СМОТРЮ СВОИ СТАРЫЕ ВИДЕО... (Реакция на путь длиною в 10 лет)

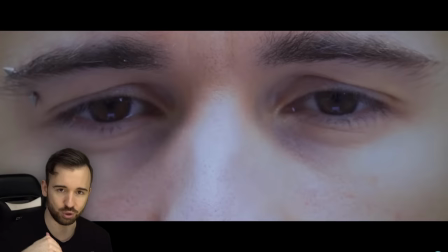[69:40]
Как и предыдущий, на самом деле,
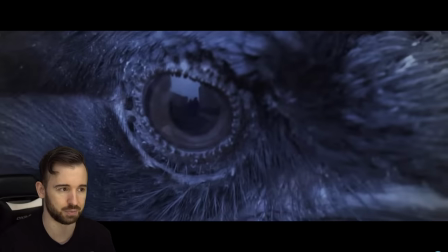[69:42]
тоже. как и все серии сериала ноутбук смерти их всего три напоминаю и так поскольку первый фильм у нас был связан с тетрадью
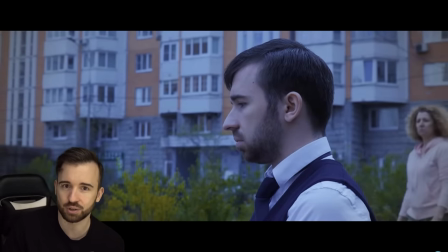[69:50]
смерти то я подумал надо сохранить традицию и воплотить следующую часть в
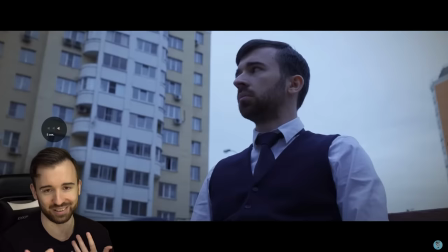[69:55]
каком-то другом виде и так как ноутбук вот этот который я рекламирую в
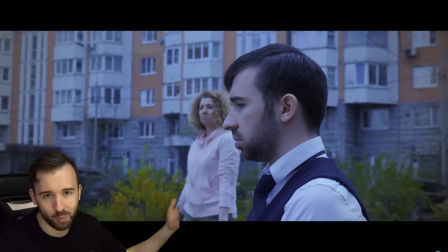[70:00]
этом видео назывался что то там hp omen по моему я такой думаю омен а мне нравится этот фильм это крутой фильм ужасов я в смотрел,
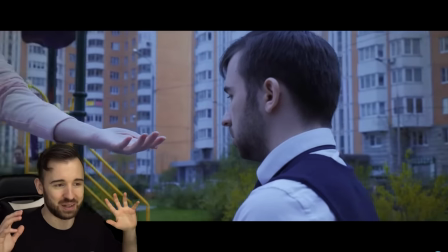[70:09]
очень боялся, я помню. И я решил полностью передать атмосферу Омена в этом видосе.
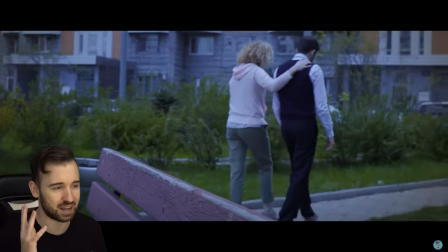[70:14]
И здесь я одет, как какой-то мальчик со странностями. И такая музыка демонская играет.
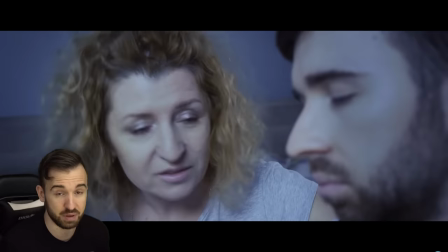[70:20]
Это, кстати, музыка из фильма Омен. Благо, мне не прилетело по авторским правам за нее.
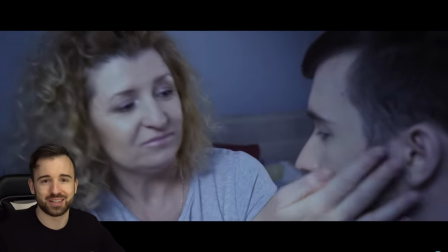[70:24]
И здесь, опять же, преследуя желание дать маме возможность раскрыться, как актрисе, поскольку она всегда этого хотела,
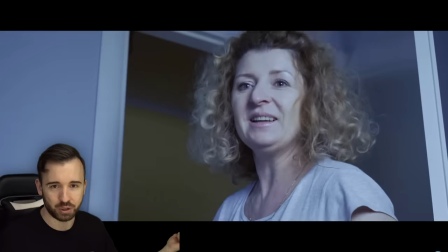[70:31]
я дал ей гораздо большую роль в этой части, чем предыдущей. Ну, то есть, она на себя больше внимания здесь берет, мне кажется.
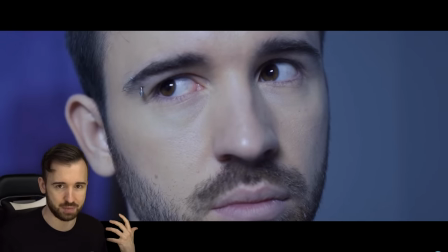[70:38]
И как раз таки была возможность, так как в первой части было заложено, что это противостояние меня с мамой, здесь нужно было это все поднимать на новый уровень.
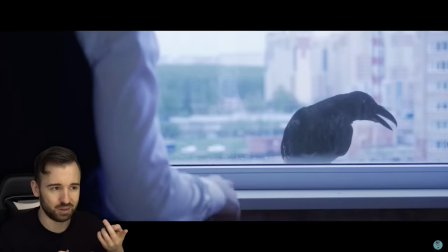[70:46]
И я помню, вот это, это, кстати, настоящий ворон, которого я нанял для съемок.
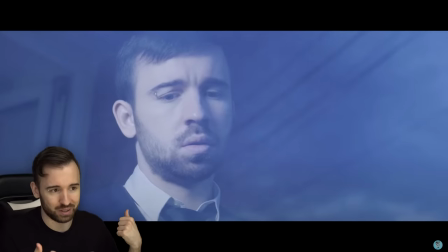[70:51]
Ну, не самого ворона, а я позвал дрессировщицу ворона, потому что я такой, хочу, чтобы в видео был ворон настоящий, не волнует.
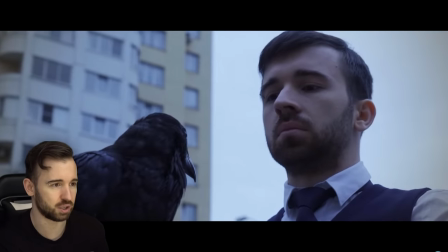[71:00]
И вот здесь, да, мы снимали на улице, на детской площадке квартиры, в которой я жил. Это вот реальный ворон, который в кадре здесь со мной.
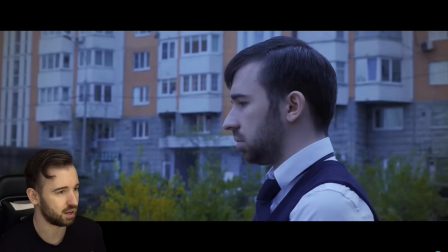[71:06]
Прикольно было. Очень крутая птица. Я удивился, насколько вороны умные создания.
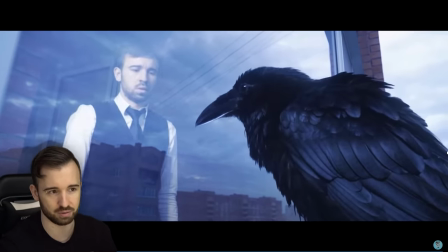[71:12]
Ну, а здесь, так как мы боялись ворона выпускать на улицу, без дрессировщика, мы сделали более хитрым способом.
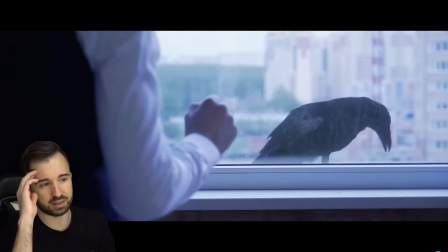[71:19]
Это он на хромакей, на самом деле. Причем мы снимали это в тот же самый день, когда снимался вот этот кадр на площадке, где он прилетает.
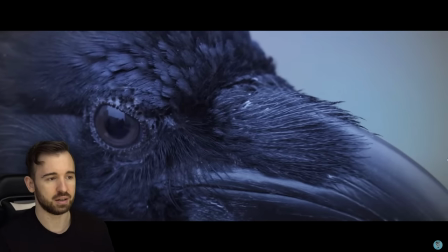[71:27]
То есть мы сначала сняли это, потом пошли домой и развесили по всей комнате хромакей. И сделали, взяли микрофонную стойку, вот так же ее поставили, на нее тоже хромакие повесили, чтобы все было зеленым.
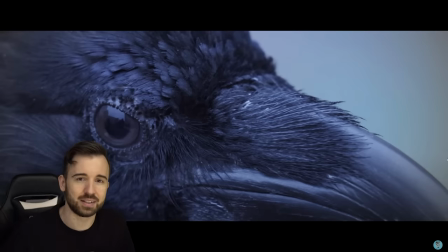[71:37]
И начали снимать просто абсолютно разные кадры, чтобы ворон что-то делал.
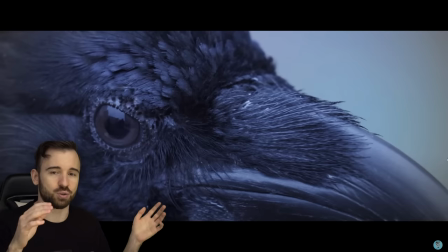[71:42]
То есть, как-то туда пошел, двинулся в эту сторону, прыгнул, взлетел, сел.
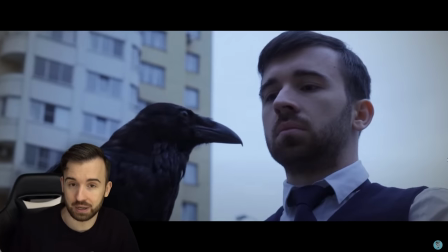[71:48]
В общем, очень-очень много разных вещей. А вот что-то пригодится. И, кстати, можно видеть даже, что ворон не отражается здесь.
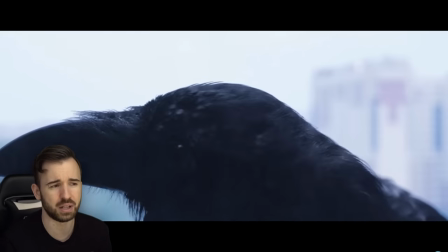[71:55]
Видите, отражения его нет. Это косяк. Но в то же время, для истории, мне кажется, он может сработать, потому что это же магический ворон.
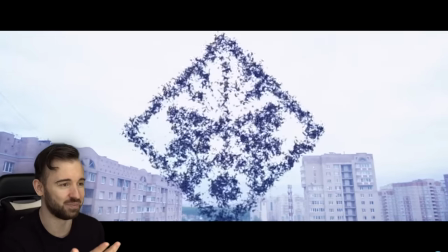[72:02]
И вот этот момент забавный что ворны вместе формирует логотип hp
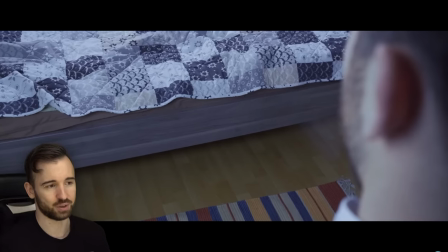[72:06]
оман но я очень горжусь этим видосом он суперски сделан как мне
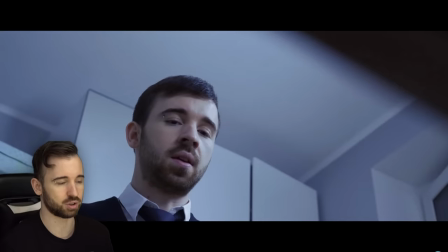[72:11]
кажется естественно сейчас бы я сделал гораздо лучше и я также на нем думал что можно было бы
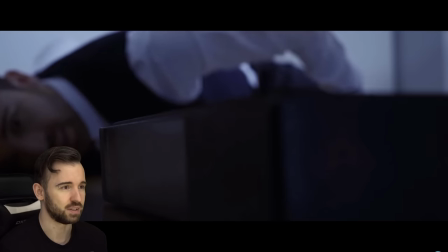[72:16]
и ремастер замутить вот этот кадр мне всегда очень нравился мы как-то прикрепили
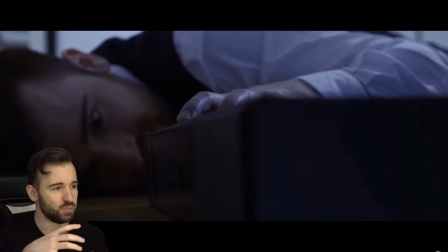[72:20]
камеру коробки чтобы я мог вместе тащить и вместе с коробкой ну мне показалось что это реально очень Круто выглядит, очень жутко Короче, да, классная работа, о которой я горжусь Далее идет 18 июля 2017 года Выходит прохождение Little Nightmares Первая часть Я вообще не понимаю до сих пор,
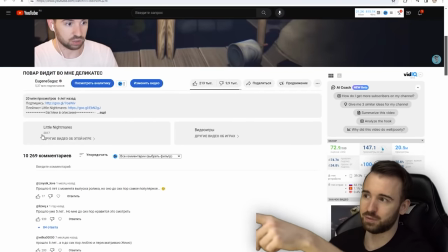[72:40]
почему Но вот это видео, которое мы сейчас смотрим Повар видит во мне деликатес Является самым просматриваемым Видео
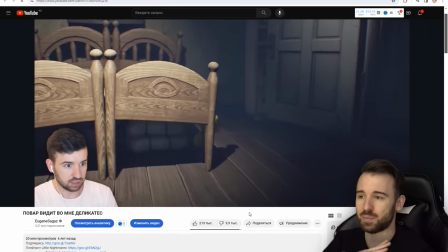[72:48]
на моем канале 20 миллионов просмотров Это самое популярное видео на канале За все время существования И я не понимаю,
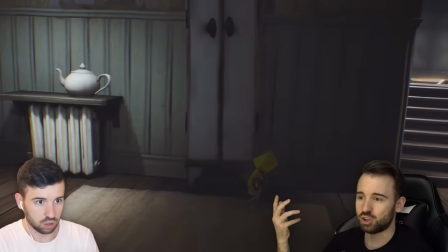[72:56]
в чём его секрет до сих пор. Объясните мне, пожалуйста. Это, опять же, ещё раз доказывает, что я не совсем понимаю ключ.
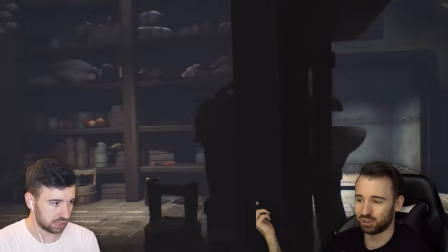[73:04]
Потому что она несёт ключ в этот момент. Ключ к успеху. Потому что многие игры, которые хайповые, допустим, Metro Exotic, я помню, выходила, была супер хайповая.
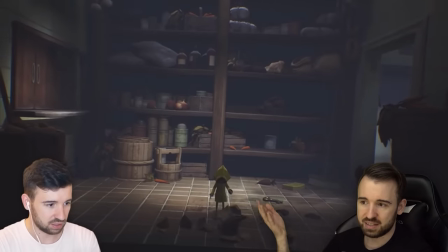[73:12]
Но у меня она вообще никак не шла. И здесь, в Little Nightmares, нет ни монтажа, ни моей подачи.
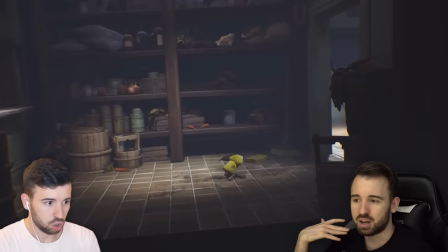[73:18]
Ну, подача моя, конечно же, но нету монтажа, в общем, каких-то вставочек, склейк и прочей фигни.
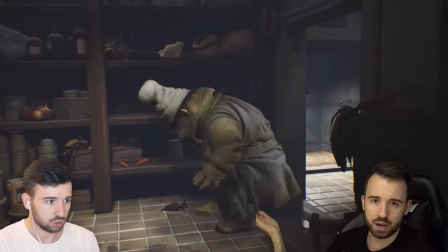[73:24]
Всего этого нету, а при этом это самое популярное видео за всю историю моего канала.
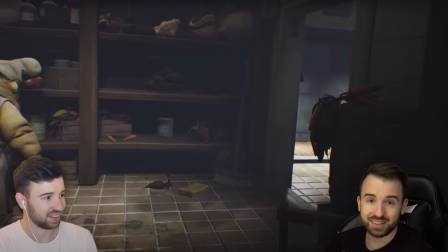[73:29]
Я не знаю почему. Остается только просто принять этот факт и радоваться ему. 9 октября, опять же, благодаря рекламе, появился первый прототип археолога.
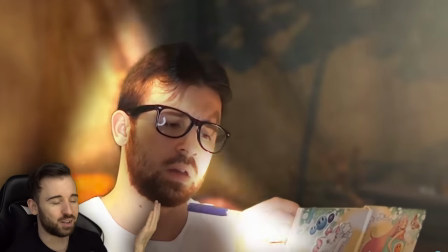[73:42]
Вот он. И здесь он выглядит, как будто бы это археолог и коллега, смешанные в одно.
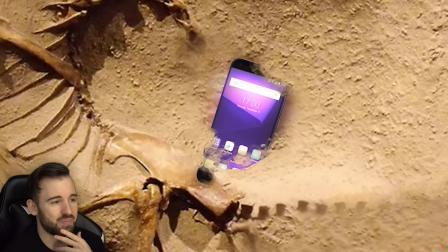[73:47]
Это была такая-то реклама, опять какого-то телефона.